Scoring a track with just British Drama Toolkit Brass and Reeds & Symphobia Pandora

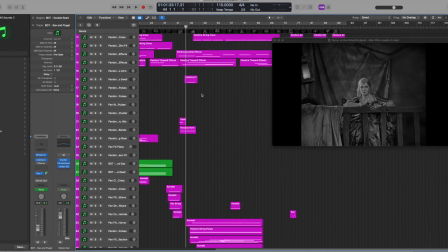1929s
let's briefly break down this section here a lot of what you're hearing are things we've already heard these symbol effects
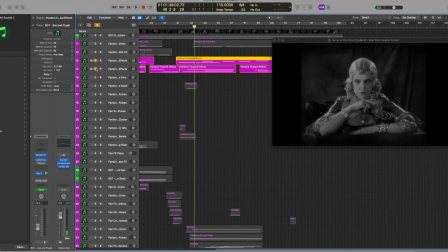1943s
and timpani effects with the low strings
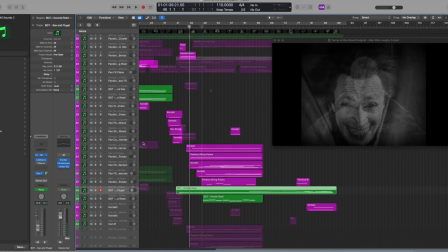so we've got these saxophone flugelhorn combinations going on here which don't really kick in until the second
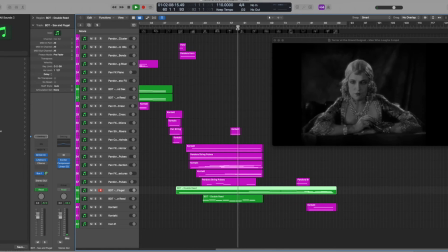1964s
part of this this last section but we'll we'll talk about that in a
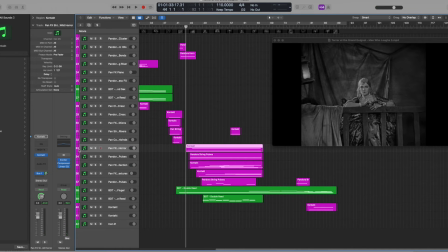1969s
minute but we've also got some horror effects
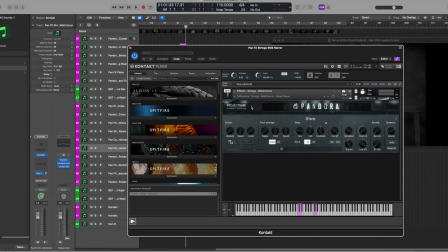1975s
strings, which are just really awesome, really really fun. And I put them on a wide microphone so that they sound a little bit further back in the mix.
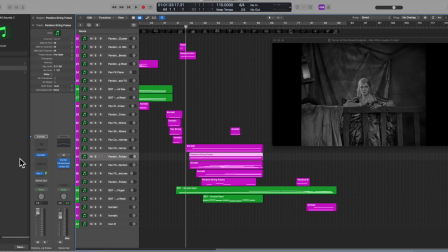1996s
And then we've got these pulses, and I put them on a triplet so that the accent was a little different than what we had going on before.
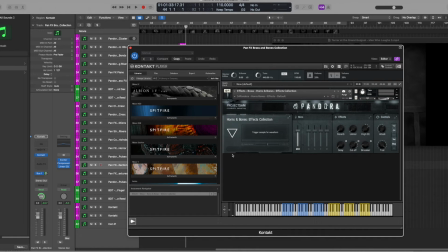2007s
And then we've got some brass stuff going on here. And again this is one of those things you see the triangles pushed in here so it's a variation on a different sample.
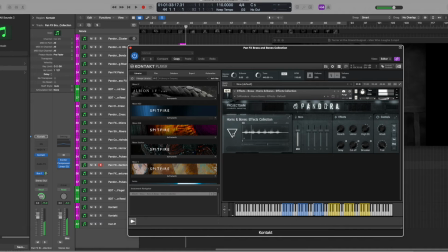And depending on where you play, it's going to load a different sample articulation.
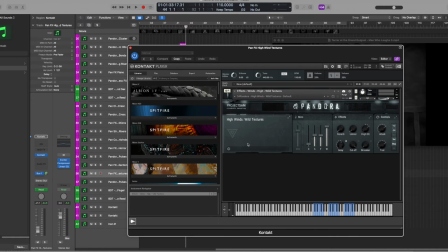2042s
That is layered here with some woodwinds. Because everything else is kind of low frequency, I wanted to get something that was in a little bit of a higher register. But again, I tried to keep it kind of far in the mix, so I made my own microphone mix. and I kept the close mic
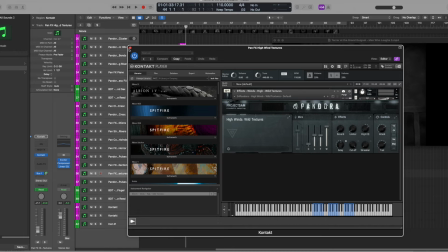2061s
way turned down so that it wasn't too present in the mix. So we've got these brass pulses that come in here.
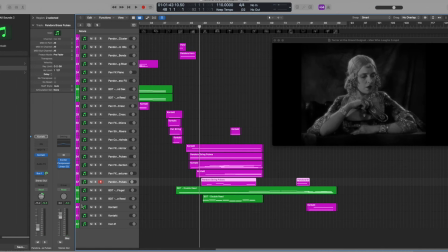2072s
And again, I wanted them very far in the mix. And then kind of the main melodic section here is
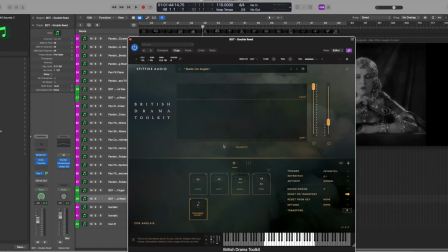2081s
going to be the British Drama Toolkit Rounded Short Corps Anglais.
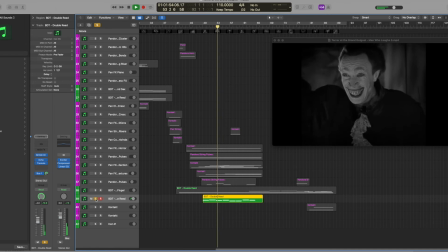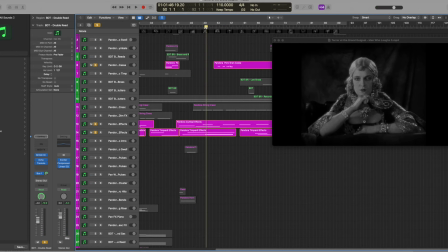2095s
So I decided to punctuate some of his movements. So as he's moving, you're going to hear various percussive things happening here.
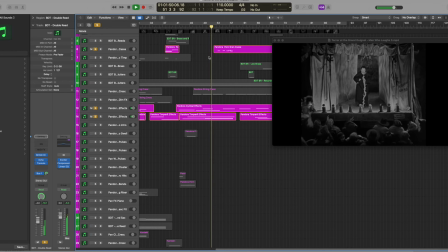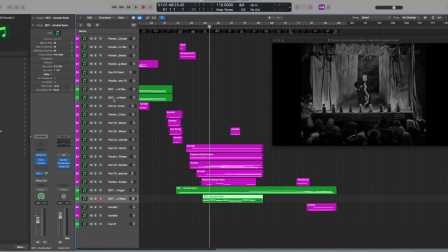2124s
Which sounds weird on its own, but when you're adding in all these other effects that are going on,
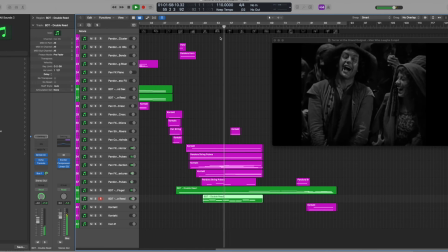those percussive things don't sound quite so present when you hear all that other stuff going on. But then we've got this little section here.
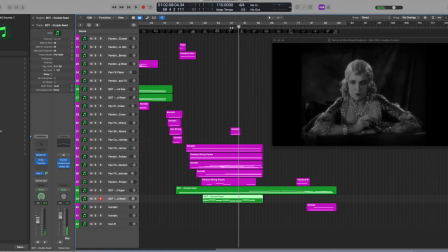2168s
And this is where I'm giving the impression that there's some sort of mesmeric influence going on, certainly by the fact that they do this weird thing here, this
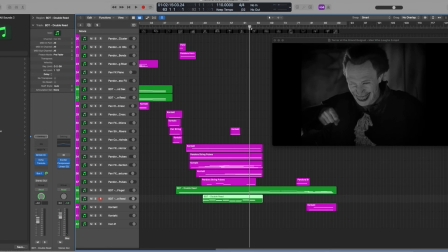2183s
kind of flashback-y kind of effect. So that was a good opportunity to really give the impression that the man who laughs is exerting some sort of influence.
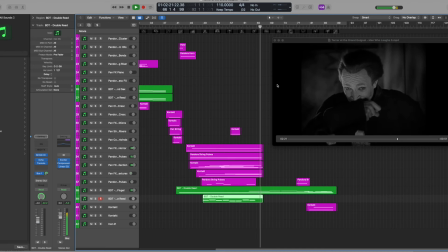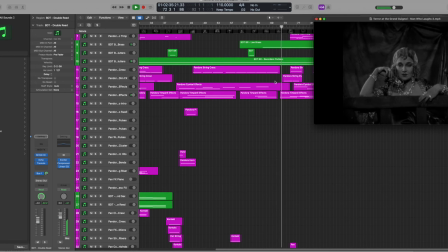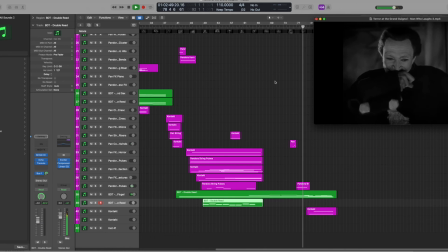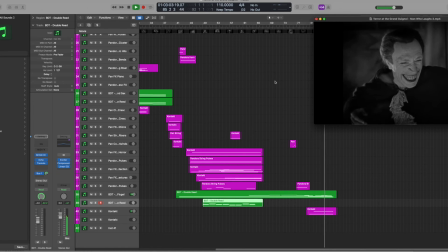So the bulk of what we're hearing here is the British Drama
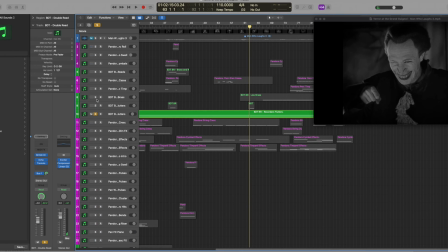2257s
Toolkit doing a lot of the lifting here.
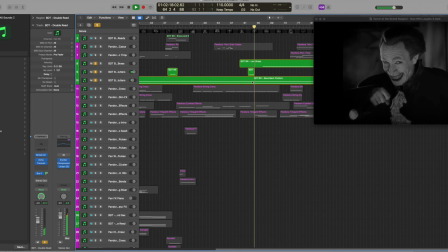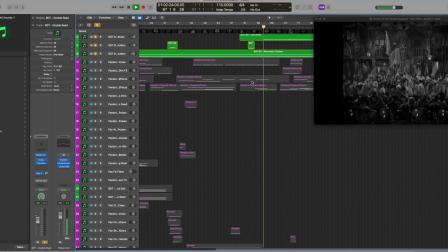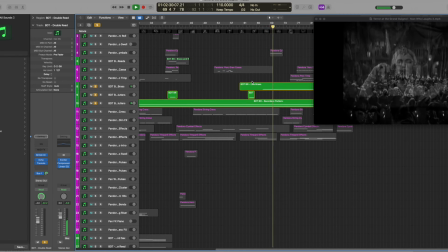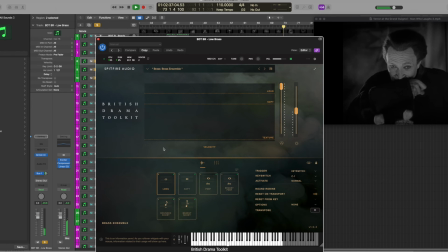2280s
And as we've talked about before, we've got these brass ensemble notes just playing very subtly.
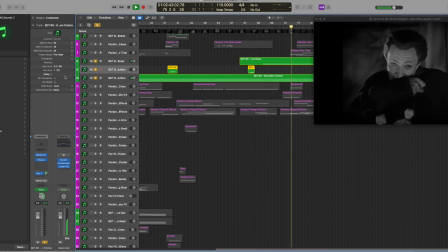2288s
We have...
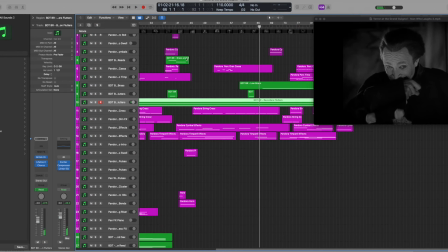2294s
So we've got this low brass and this contrabassoon playing here that we've already heard.
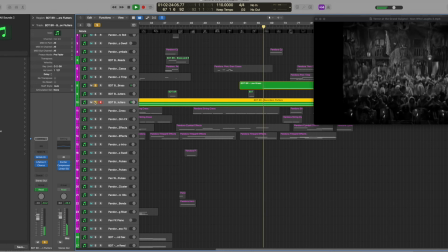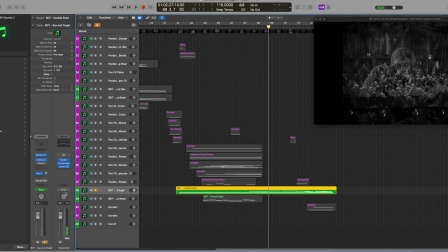2304s
But it's being joined by this flugelhorn, which is finally doing something kind of a bit more interesting.
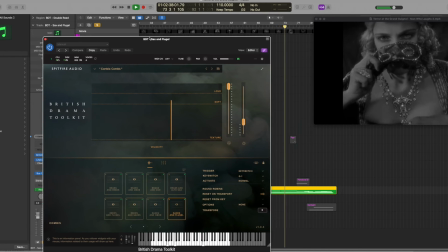We add some whirlwind,
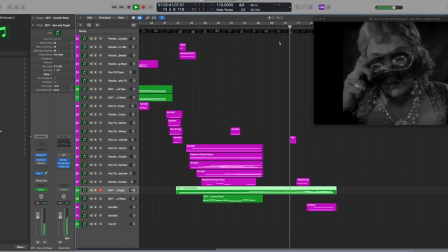2325s
woodwind effects here to illustrate the fact that the audience is kind of losing their minds.
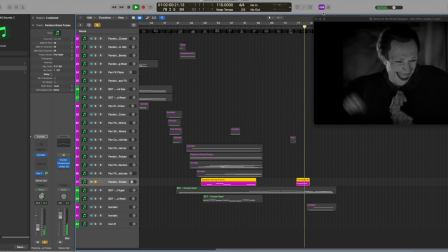2336s
And then we've got these brass pulses here, which are just great. And this here is the realization that the title character here is enjoying the fact that he is causing this effect on the audience.
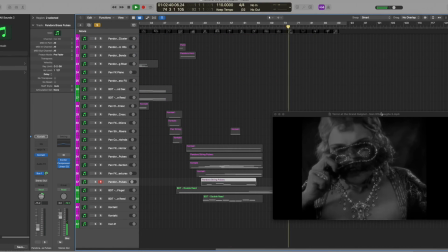2360s
and we've got percussion doing a handful of things here also
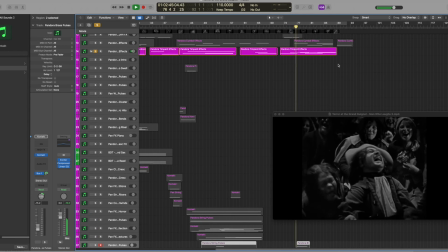2365s
that that
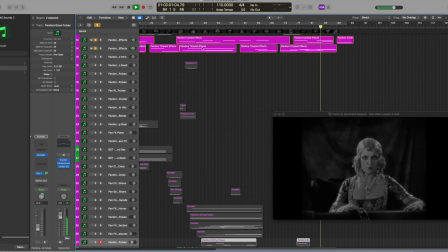2379s
almost on their own these just sound like they could have worked without anything else underneath it you know but
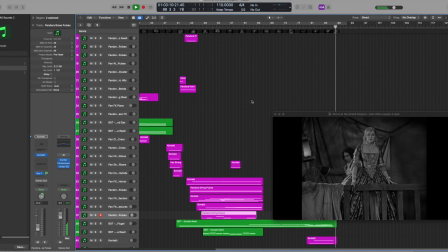2389s
yeah there's real sense of kind of madness going on in this scene and I don't know that that's what the director intent.
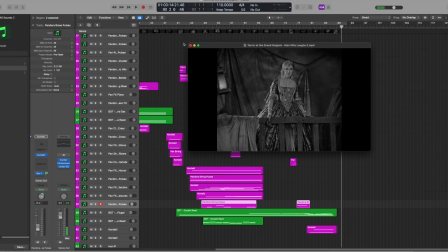2397s
So that's pretty much the breakdown of how these two libraries worked together to create this track.
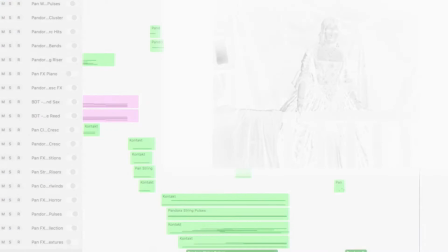2403s
Now let's watch the whole clip from start to finish.